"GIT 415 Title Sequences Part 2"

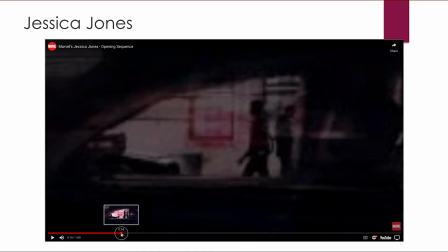Okay, so there's several things about this. If you know the story, oops, sorry, I keep doing that.
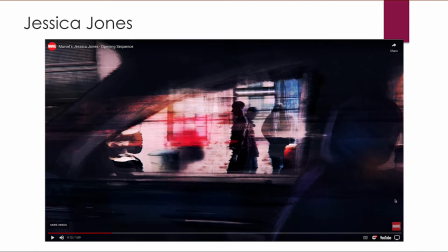Jessica Jones has superpowers, and she was a superhero for a while, but something happened. I think she accidentally killed someone she didn't mean to, and so she stopped being a superhero and became an investigative reporter.
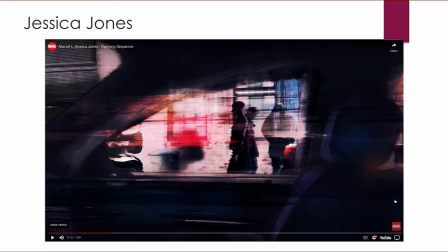So that is clearly seen here, because a lot of these scenes, like this one here, is from inside a car watching people outside the car. There's another one where, let's see, she's looking through some fence at some people.
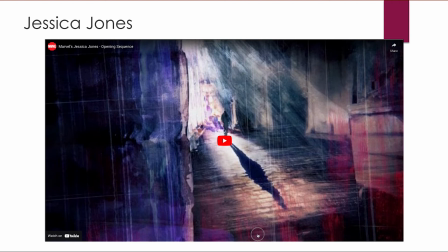Whoops, dang it, going by. Let me get back over here. I will do that several times in this presentation, by the way.
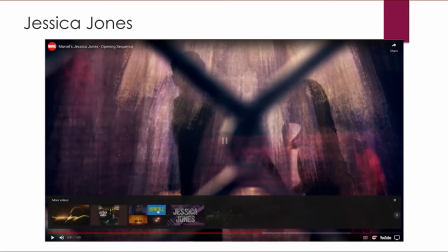Yeah, so now you see people walking through the scene, right? The other thing I want you to notice about this is that while it looks like it's all animated,
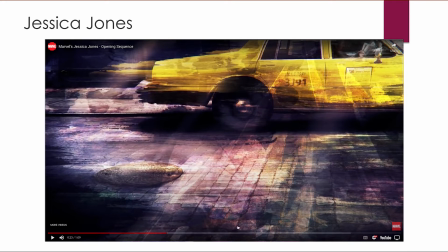these are all video or still clips, right? That one where, let's see, let's watch this.
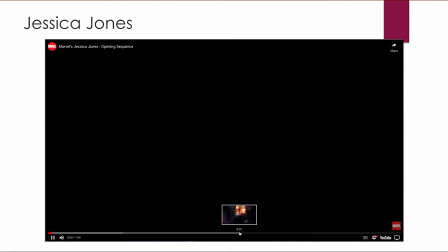Oh my gosh, sorry. The one where this is someone actually walking.
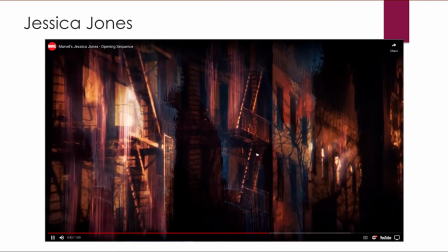This is a video of someone actually walking. This is really a fence, right?
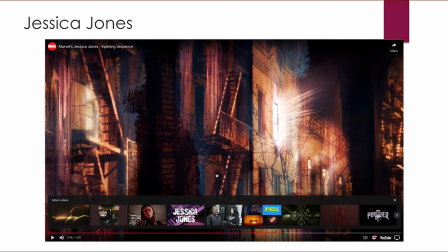So these are actual video clips that have been layered over with textures and maybe given a little bit of animation here and there, like that right there. So that's a lot of work, but how you can see that you, with your blending modes,
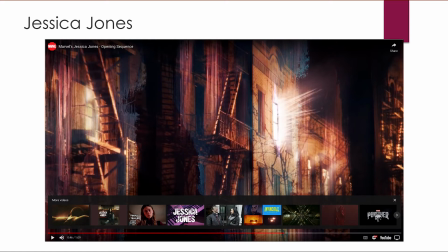you can blend multiple and your chroma and your opacities, you can layer multiple video and or still images to create something really deep and layered like this.
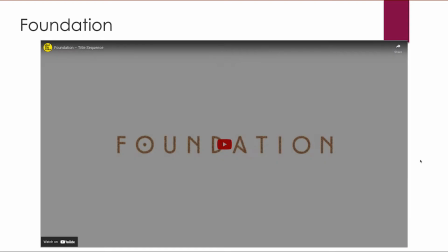All right, let's go to the next one. This is Foundation. This is based on
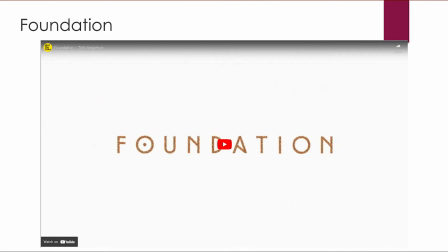Isaac Asimov's books about how artificial intelligence is going to take over the world, and then many years, like centuries in the future. That's what this is. Where pretty much AI runs everything, and they've made this perfect, quote unquote, perfect society.
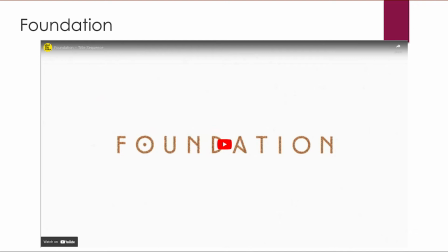And this is very ornate. This is all animated, but I wanted you to see the symbolism in it of the humans come back and start to take it back. There's these wars.
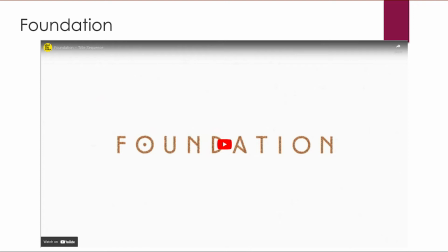The humans are going to beat the artificial intelligence, and their perfect society is going to, and civilization is going to crumble. So we'll watch this. It's really beautiful.